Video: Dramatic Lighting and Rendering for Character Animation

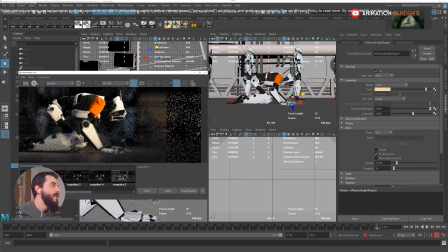[24:42]
As I go back and I will start by tuning again, I expect the light to be, the face of the robot to be a bit brighter and the the flower to be a lot brighter because the light is right there in the middle. And you see that now the flower as well is a lot clearer on frame.
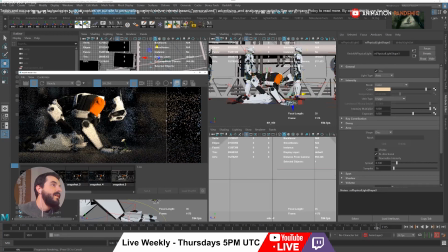[25:00]
I think the light is a bit strong, to be honest. So let me store this and compare with the previous render just to see. And in the previous render, you see that the flower was underwhelming, was barely visible.
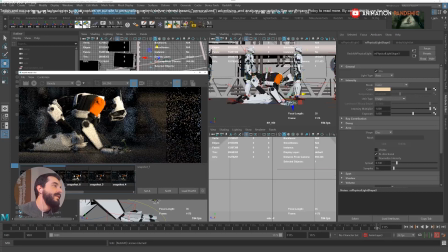[25:12]
In this new render, you see that the flower is a lot clearer. We really pushed it up. We could have done it in comp. So maybe we do not need another light. Whether you need another light to cheat this thing depends greatly on how's the shot.
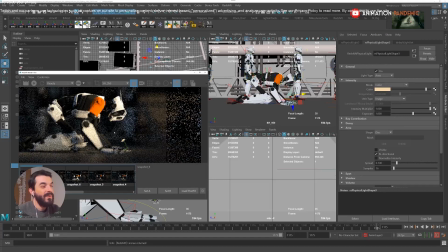[25:28]
If the character were moving a lot in frame, then I wouldn't really place a light in here. I would probably do it in post.
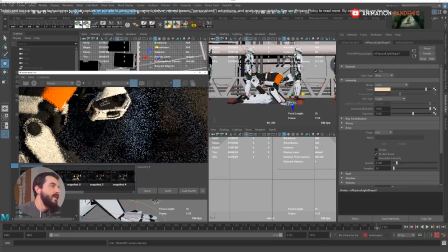[25:34]
I would just color correct the flower to be a bit brighter. Now the face is a lot clearer than it was before. You see that? But probably a bit too much. So what I'm going to do in there is I'm going to tune down that light significantly.
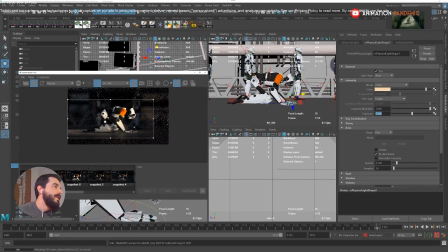[25:47]
Let's see. Maybe I need only tune that area. Also, the idea is that if I make a light that is emanating almost from the flower,
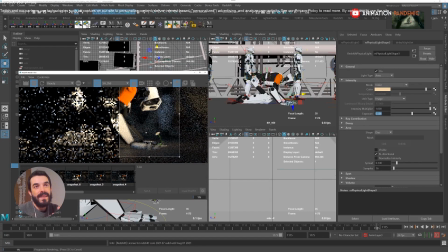[25:58]
it will almost feel like it's the flower that is brightening up the character itself, which in our particular story is a thing. So maybe I will lower the intensity even more there. I don't want to burn anything.
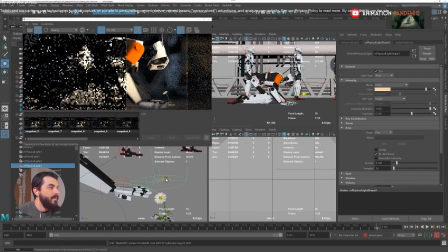[26:13]
In the perspective, I'm going to move the light a bit over the flower. Maybe you can try opening the light, spreading it out a little bit more so that the intensity will be lower on the face,
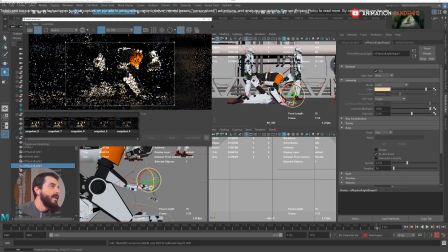[26:26]
but a bit more everywhere else. So let's check the result. We can make it, we just have to be patient. Also, that creates a bit more of a hot spot down here where the flower is coming from. So I'm going to stop there, and I'm going to store, and this was before, this is after.
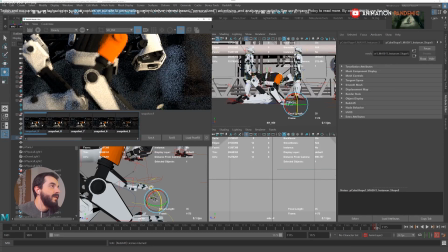[26:46]
So you see that now the face is bright, but it's not as burnt as it was,
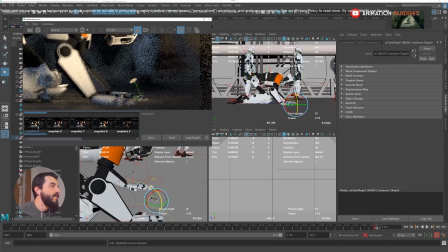[26:51]
because now the light is a lot more open, so it can't focus the rays so much on the face as it did earlier on.
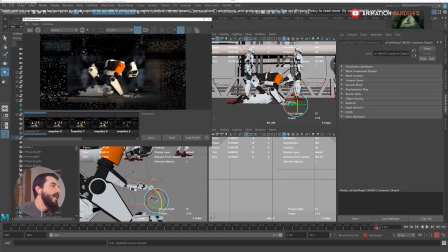[26:58]
So it's going to be a bit more diffused. And we still have some sort of hot spot on the flower down here, which we didn't have earlier on. So now that's a lot clearer. Now, I think as a last touch to this shot, we can maybe think about a rim light.
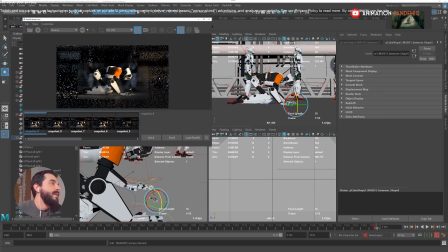[27:14]
So maybe we could think about brightening up a little bit the background robots from the left-hand side. After all, there's going to be sky on the left-hand side, right? And maybe this robot as well from the left-hand side.
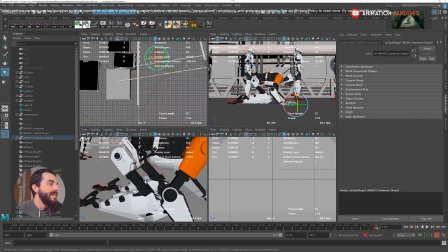[27:26]
So let's do it. I was saying we would need to brighten up the robot maybe from the back so that we detach it a little bit more from the background,
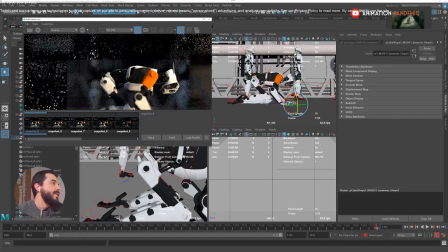[27:34]
because right now it's this area here, maybe this area here,
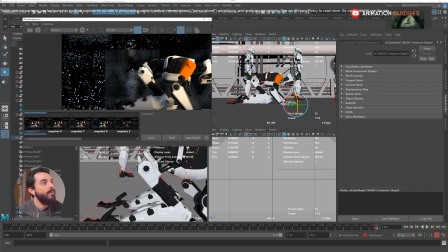[27:40]
they are a bit flat and they tend to mix with the background there. So I'm thinking of painting a line of light somewhere on the left-hand side of everybody in there.
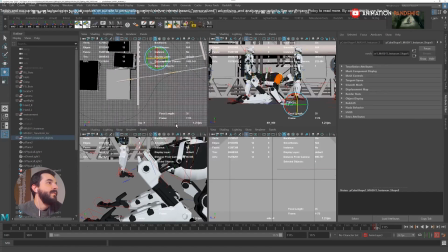[27:48]
So the cheapest thing I can think of there is maybe a directional light.
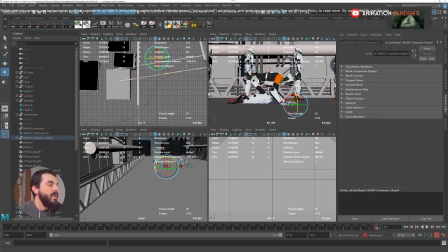[27:53]
The seat is open, so maybe if I shine a directional light from this direction, I should be able to hit everybody on the back with the light. So I'm going to create a redshift light, again, a physical light. And this time around, as a type, I'm going to use directional.
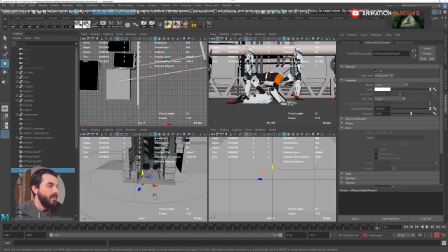[28:10]
So the directional doesn't care where the origin is, doesn't care how big it is. So even if I scale it up, it's not going to really change the intensity of the light. The only thing that matters to the directional is the orientation.
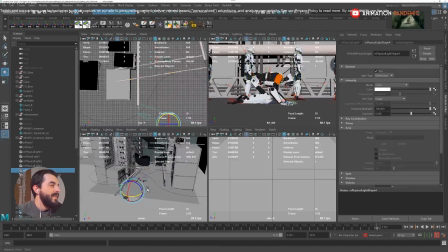[28:23]
So if I, for instance, if I shine the light vertically down,
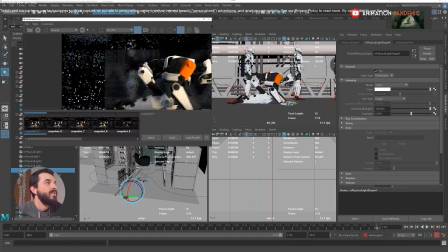[28:30]
I'm going to find that the floor is going to be pretty bright. Let's see.
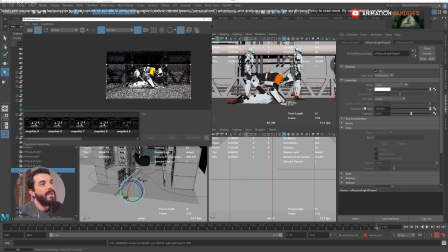[28:36]
There you go. You see that the floor is pretty bright now. Also, the intensity multiplier is super high. I will set it to 1. You see that that brightens up the floor quite a lot.